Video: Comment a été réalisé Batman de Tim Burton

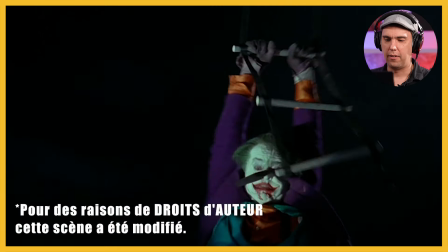(20:42)
Donc là, la situation est particulièrement critique. Franchement, dans cette situation, comment faire pour s'en sortir ?
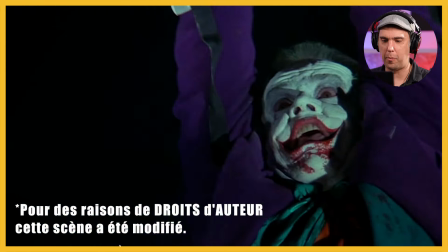(20:49)
Et surtout là, franchement, il n'y a aucun échappatoire possible. Il ne peut pas remonter, il ne peut pas prévenir ses collègues.
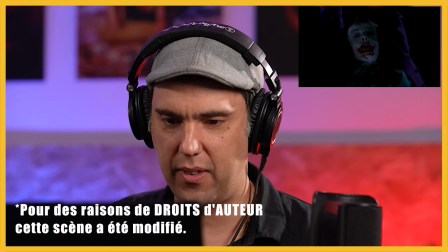(20:56)
S'il lâche, il meurt. Alors, il est vraiment foutu.
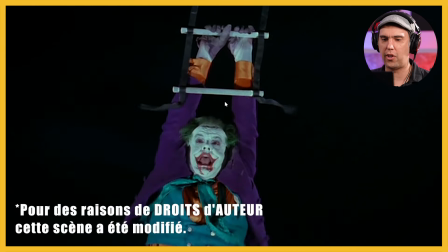(20:59)
Point de vue, retour point de vue, l'utilisation des échelons, évidemment, pour montrer à quel point il se rapproche du vide.
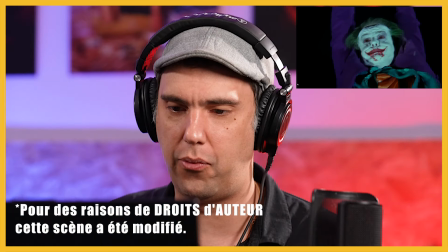(21:08)
Là, on élargit pour montrer qu'il est vraiment au-dessus du vide et que c'est foutu pour lui. Il lâche.
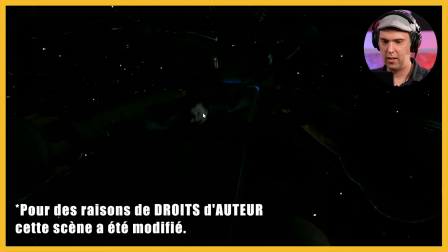(21:14)
Ce plan, c'est un dessin, c'est une animation, qui est un clin d'œil, bien sûr, à la BD.
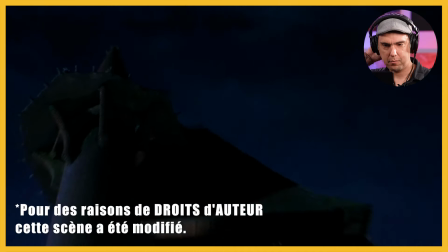(21:22)
Et comme une symétrie, Batman tombe également. Lui aussi a son fardeau, si on peut dire,
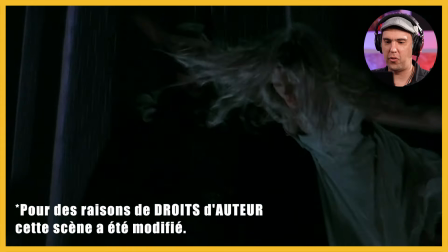(21:30)
mais lui a l'astuce et d'ailleurs vous noterez qu'il s'accroche à côté d'une gargouille aussi.
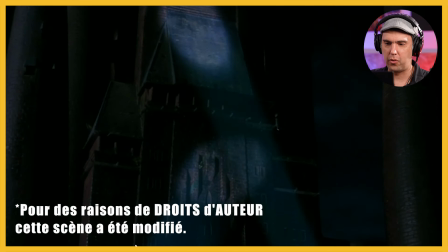(21:38)
Tim Burton était très mécontent de ce plan, trouvant que l'effet où Batman tombait était moche,
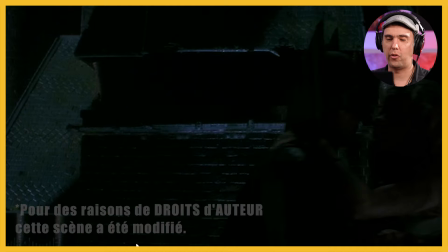(21:44)
mais il y a, et c'est ça qui est intéressant aussi dans ce plan,
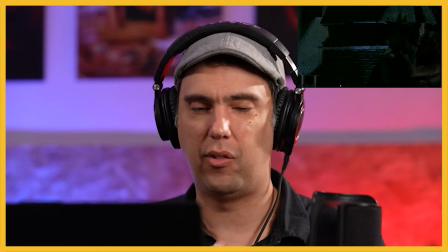(21:48)
c'est qu'il y a aussi un décalage entre le côté sombre et dur un petit peu de ce qui se passe
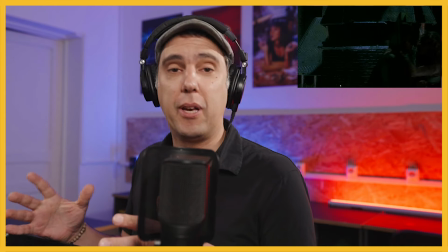(21:54)
quand même, il y a des gens qui meurent quand ils se tapent dessus, il y a un mec fou mais il y a une poésie en fait, il y a une sorte de charme.
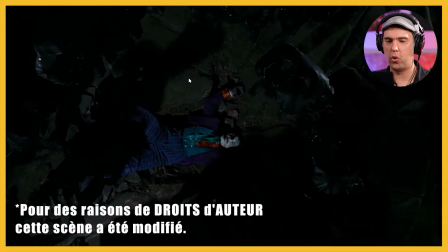(22:03)
Plan, qui est circulaire, qui fait penser au logo du Joker où il y a sa tête qui sourit, sensation,
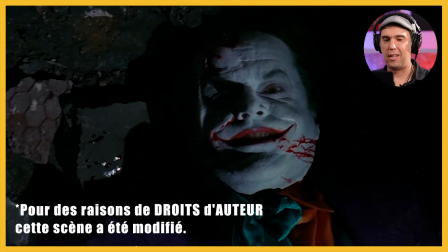(22:09)
une sorte de tourbillon de folie et là on revient sur lui qui même mort semble encore sourire et rire de cette situation
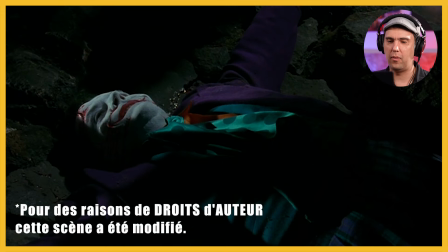(22:17)
donc on comprend que c'est lié à cet accessoire mais ça traduit aussi que le mal ne meurt jamais voilà j'espère que cette analyse vous aura intéressé si c'est le cas mettez moi un like si vous souhaitez que j'analyse d'autres films dites moi dans les commentaires dans deux semaines j'analyserai léon de luc besson d'ici là à A bientôt. Ciao.